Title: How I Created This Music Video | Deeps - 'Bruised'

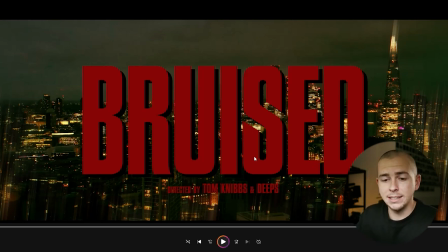They're in a city And I really wanted to like get that across and I added these sound effects in afterwards as well and actually really loved the transition
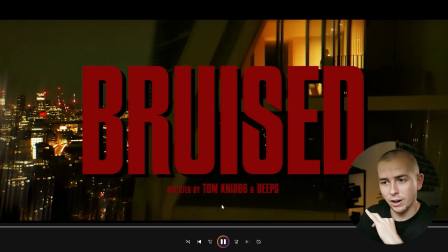that we did with kind of like the sirens and it's just a motorboat that kind of like drives past and it goes into the song
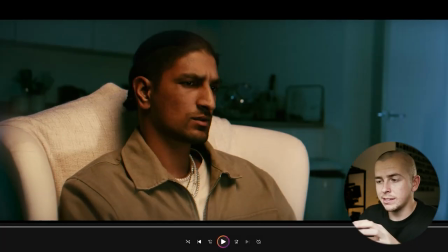and i think it just goes really nicely with it with this starting apartment scene we actually added this
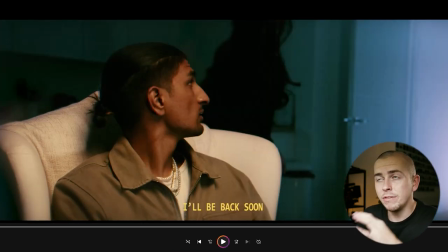in halfway through production so the start of the video was initially just going to go straight into a chase scene and as we were kind of shooting it and in brighton we were kind of like there needs to be a moment where it establishes because we knew the ending was going to end in their apartment we need to something that's the established department right at the start so we opted to have this as the start with her leaving any kind of seats because then we originally we already know that they know each other our issue was that they were going to go straight into the chase scene and you the audience wouldn't know that they already know each other so i think this bit was crucial it's almost like the twist at the end was that these guys already know each other they're somewhat living together and kind of like a subjective perspective on it so
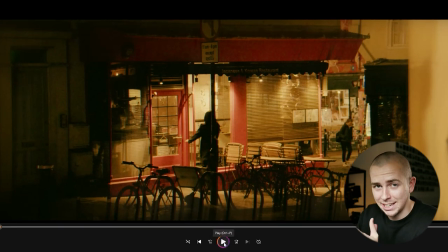a little fun fact about this uh restaurant scene so when we actually got there we got there at like quarter to 10 at night and they were just about to shut we looked on google it said that they were open till 10 and we got there and set up the
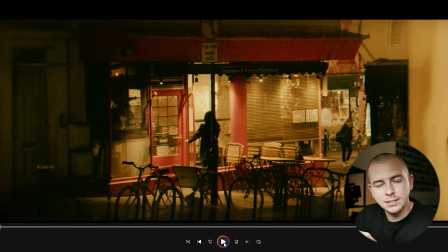camera ready to go emmy was about to walk in they turned off all the lights that they're about to close which isn't the best start to a shoot of a music video uh so we were like what are we gonna do uh ethan amazingly went into to the restaurant and just said hi we're
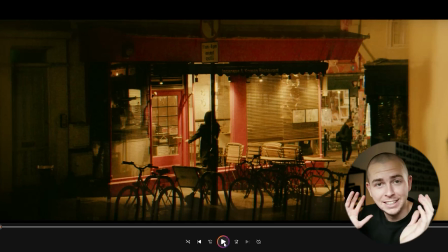filming this little thing outside could you just literally turn your lights on for like five minutes and uh they were amazing they didn't really ask many questions they just turned it back on and a really cool detail about this that it just fell into place is the it actually says
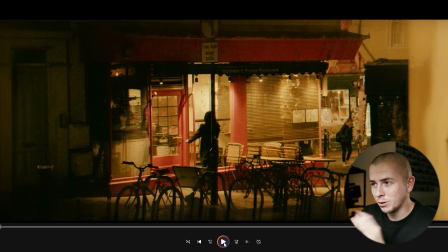closed on the door and that not planned that it makes it look even more suspicious that she's going into a closed restaurant like while she's going in there um and you can't really even really tell it's a restaurant like that it's such a cool looking spot and it's one of the first spots we we spotted how
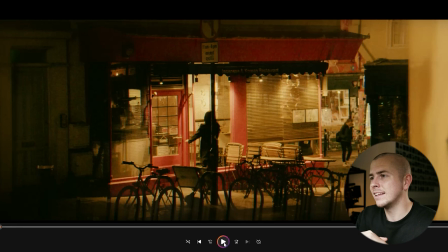many times i want to say spot um on the location scout and this is actually the one shot that when people watch this video they're like i really love that shot that that shot looks awesome and it does it it does look really great and it's a great start to the uh almost the the setting in brighton
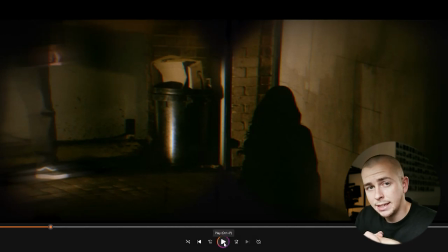so after this bit it was going to go straight into a chase scene but because this part of the the music video where where she's picking up the package behind this car park lot there wasn't enough room to like let this blossom we had to just cut it out because it just it it just didn't fit in the video and i couldn't imagine it being in the video now but it was such
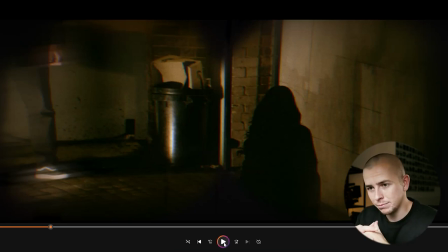a strong part of the concept at the start but when we when we were editing it because we shot all the chase scenes actually on the day but when we went into editing it didn't just didn't fit into the video so we just cut out so this was meant to be really bright
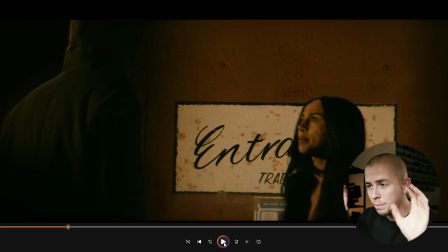like really bright i was going to play with shadows on the wall there were just two big fud lights above the door and they just wouldn't come on for the light like they just absolutely would not come on so luckily we had which we brought like some tube lighting anyway just to like
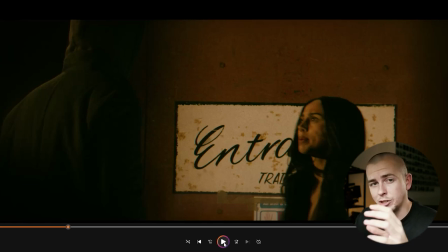certain scenes and so we brought these these three light tubes and we just put them on the windowsills you can't really tell
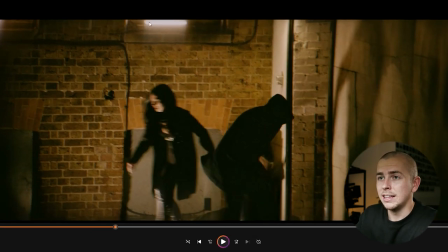i mean like it's not the best lighting but you can kind of see them up there and in on the on the windowsill so there's two up there and then there's literally one down by their right that kind of lights up that back wall so there's some separation between them and the wall instead of it being pitch black but
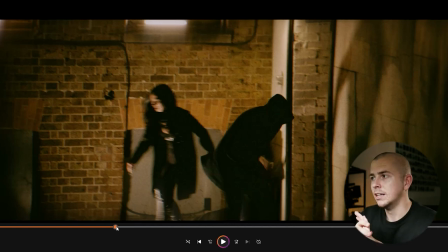that whole corner is completely pitch black like no light whatsoever so that is all us adding it in which added a bit more stress to the day than we needed but we made it work in the end and i think that's all part of the music video like we would never have you can't plan that happening it's that's just part and parcel of making videos as stuff like this happen you got a thing on your feet
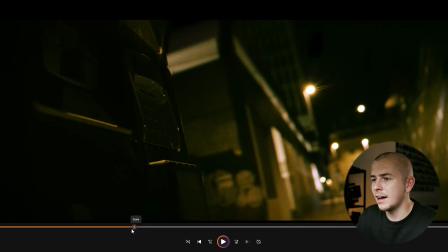i love that shot as well like that's that that really does scream like batman kind of vibes to me i just love how that that looks i mean i remember when we did it we were like yeah yeah that's this is really really cool so again after this bit that was when another
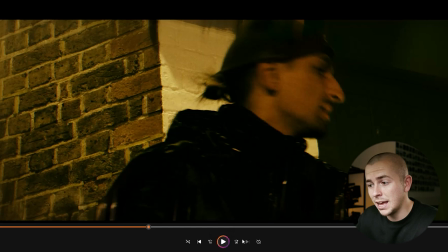chasing was going to go in there we did film some chasing clips for this bit but because we wanted this fight scene after this
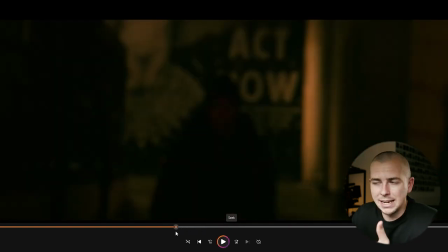to to blossom and have a build up to it it just didn't make any sense there was just too much to cram in and something we really played with
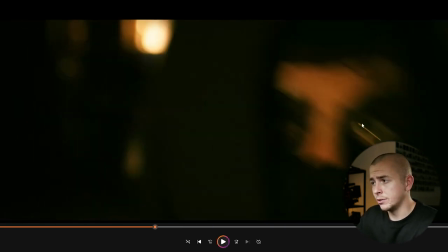in the editing order is when to have Callum's eyes so the the lead thug thug's eyes come up on screen and his
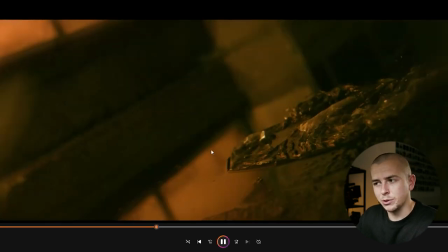footstep over we'll see to us when we originally did we're like oh we know Callum's got vans so we know it's Callum but that's such a silly thing to say because
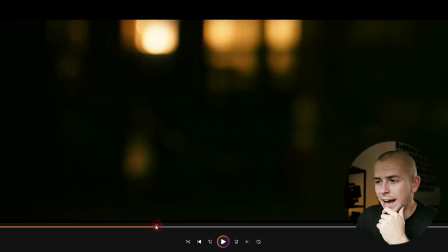the audience aren't gonna know he had vans on so i think it was really important to have callum's eyes come up first and then someone stepping over the puddle
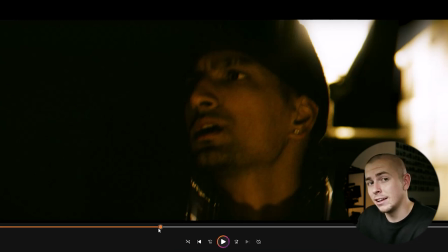to kind of insinuate that that's callum running away and deeps isn't that far away hence why this following clip kind of like slows everything
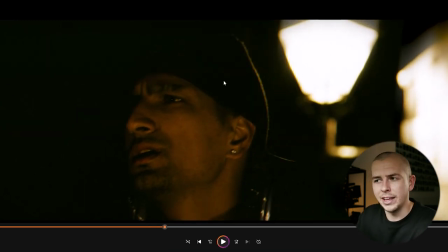down he kind of walks into frame and then he looks like puzzled about like what he's just seen
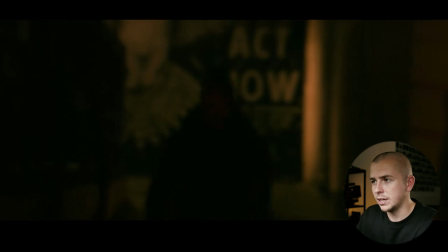and then that's when we have deeps coming down the alleyway and i think it was really important for us not
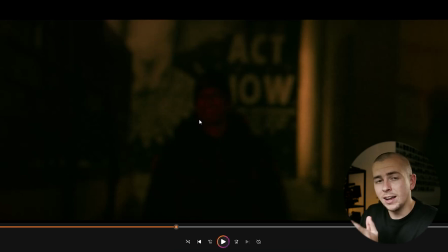to have deeps lit up so we wanted him to come into the light so it's still very dark but deeps to come into the light so you can't see the thugs in the background
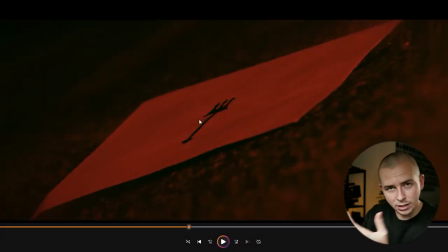and then as deeps gets closer you can kind of see these black figures come out from the background and
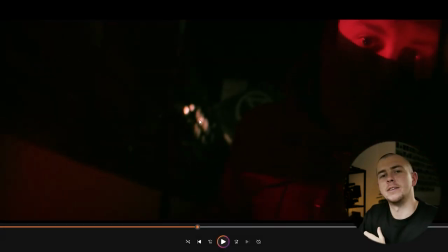then literally as before the beat drops he looks up and then the beat drops and then he starts the fighting this is probably my favorite part of the music video because we spoke a lot about how to do this fight scene what's the best way to do it and i kind of like
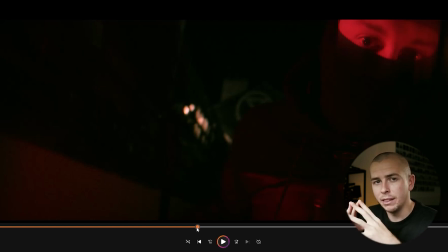had this really strong image in my head right from the start when we started planning the video of this kind of like speed ramped punching so the audio can kind of go with it and i think it come out so well so i shot this whole thing in 60 frames a second got so much footage just to make sure we got it and i just got butch who is thug number two to stand in front of the camera and just punch and i was just going with it with the camera so i was literally stood there with him every time he punched i was just
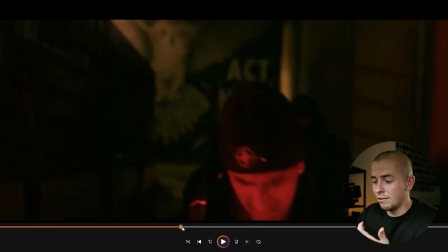kind of moving with him i think it came out really nicely i love i love how it plays out um
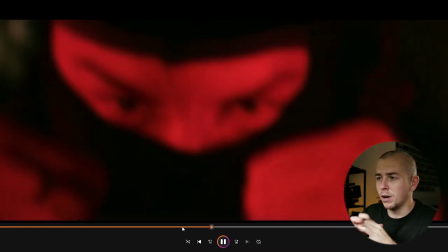i think you really feel it and then obviously deeps gradually gets more blood on him as he gets beaten up more i
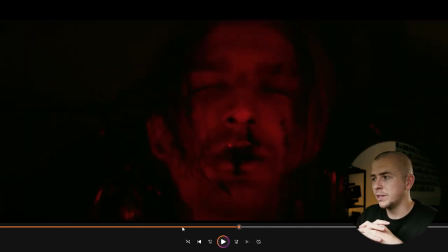think we got the lighting on this bit really really spot on as well because we didn't want to over light it where like um you could see everything was going on we still wanted to leave like a little bit of mystery in it and i think we got the level spot on on this um and bear in mind this was like two o'clock in the morning as well all freezing it was like the coldest day in april ever it was like honestly it was like december it was so cold everyone was freezing so shout out to the team for persevering on the on the night of shooting but yeah this was like one of the last things we shot in brighton it was very very very late i mean i could say it's early morning at this point i
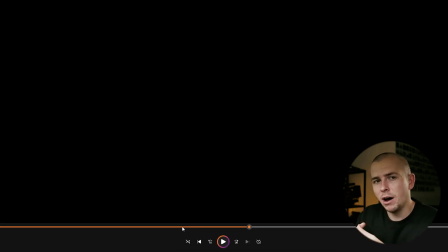love it when it goes black because it almost like signifies that that's the first part of the video and it's like the second part to come because they are quite different they're like two very different parts of the video and i think this like black screen just like signifies oh another bit's about
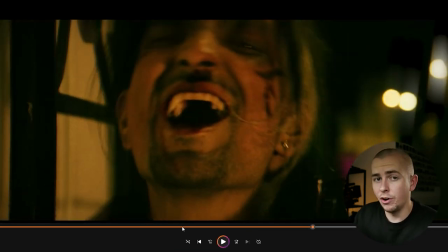to start this part was the last thing we shot on the first day of shooting in brighton and we did it many many times um
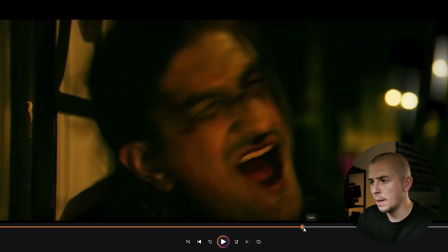because we wanted to get this bit like really respond because this was like the only point the only singing point in the video um and we don't like
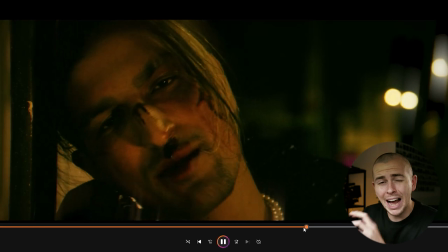this bit to like bring the energy because the song like completely switches up and deeps absolutely crushed it like smashing into the wall at least like 10 times on each wall
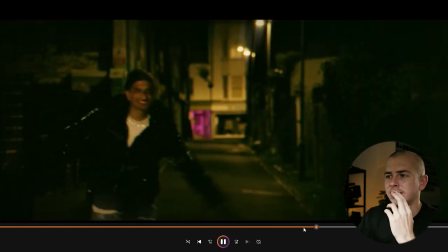and it transitions really nicely because they're three separate shots